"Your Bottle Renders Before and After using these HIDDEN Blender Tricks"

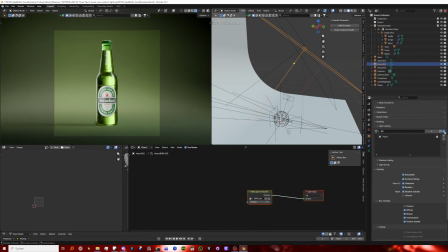(8:12)
If I take this light up here and I remove my light linking, you can see we have this highlight on here, which we don't want. So I just add a light linking so that my light is only visible on the backdrop, and there we go, it's gone. And yeah, it's just super powerful. Yeah, it gives you more control over your lighting and your lights in general.
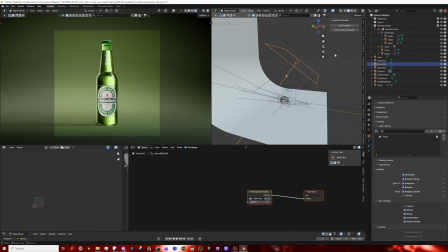(8:31)
And so you don't have to worry about like positioning the light in a way where it only shows up in the thing you want, because you can just remove it from the rest, pretty much. That's about it with the most crucial things.
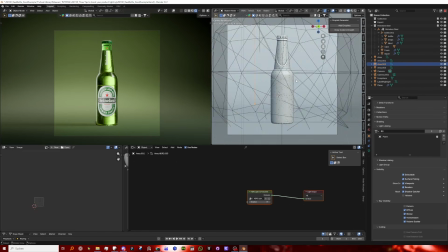(8:43)
One more thing I want to really talk about is the glass and the droplets.
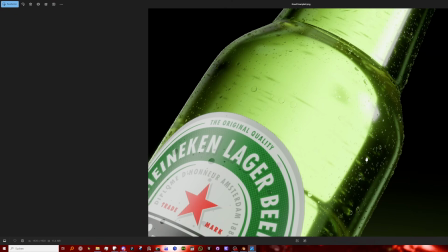(8:48)
The point of them, of course, for one is to make it look more enjoyable, to make it look more nice and fresh and cold and all that stuff. You get it. But at the same time, the purpose is also to break up like boring areas.
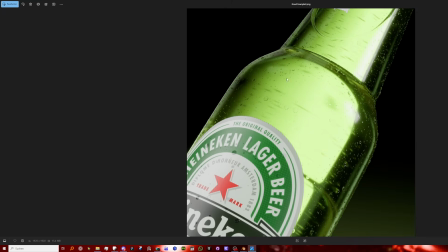(9:03)
So the lighting in this one isn't perfect. It was just another perspective.
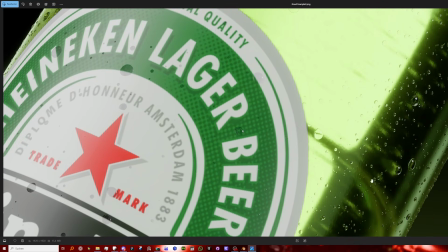(9:06)
I didn't really adjust it, but you can see here, for example, we have all these little dots in areas that would otherwise just be fully black.
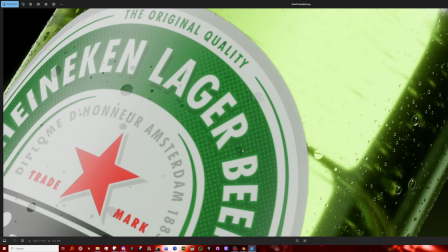(9:14)
Like, it would be pretty boring to look at, but now we have those nice droplets on here.
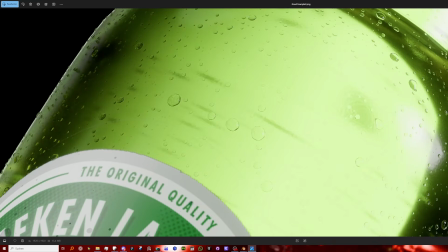(9:19)
And you can also, through the bottle, see the droplets on the other side.
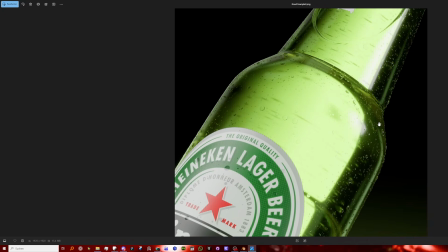(9:24)
And just in general, this is a really nice way to add some more detail to your object.
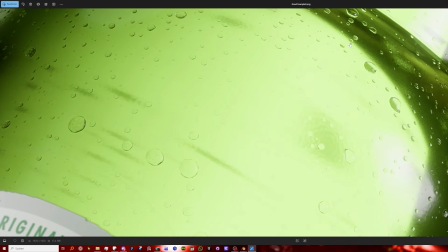(9:31)
And what I also did is I added a ton of small bump details to the glass, like over here you can see as well.
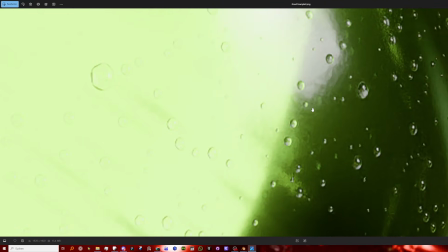(9:38)
And these are really crucial to make your glass believable,
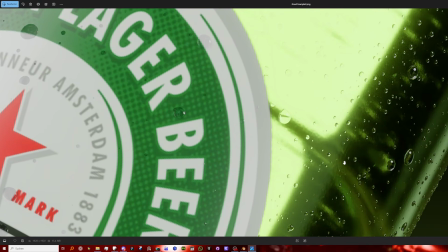(9:41)
since it really helps make this super flat, weird surface look more realistic. Because glass is never perfect, you can never look through it 100%.
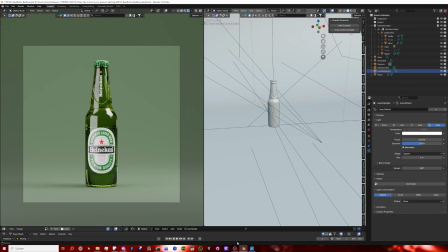(9:51)
So I added a tiny bump detail, like probably in the total shot you can never even really notice it unless you look for it.
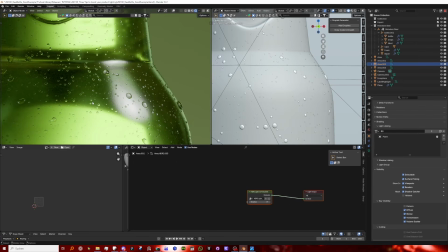(9:58)
But it's one of the things that you don't notice it when you look at it, but you really notice if it's not there. I would also always do this when I do like a bottle of glass, for example. I would add these tiny bumps.
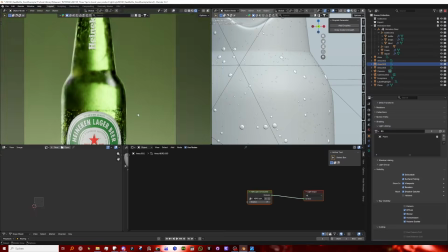(10:09)
Yeah, I think those are like the majority of the tips I use for this one. I hope you liked the video.
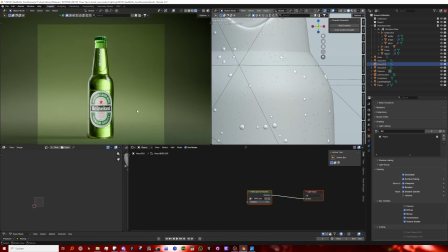(10:14)
I hope you learned something. That's like my main goal here. I hope I taught you something new. So yeah, let me know in the comments if there's something you want to see.
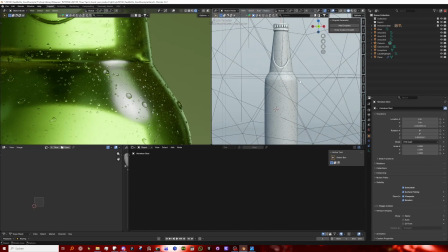(10:21)
And I hope you enjoyed the video. And yeah, I wish you a nice day.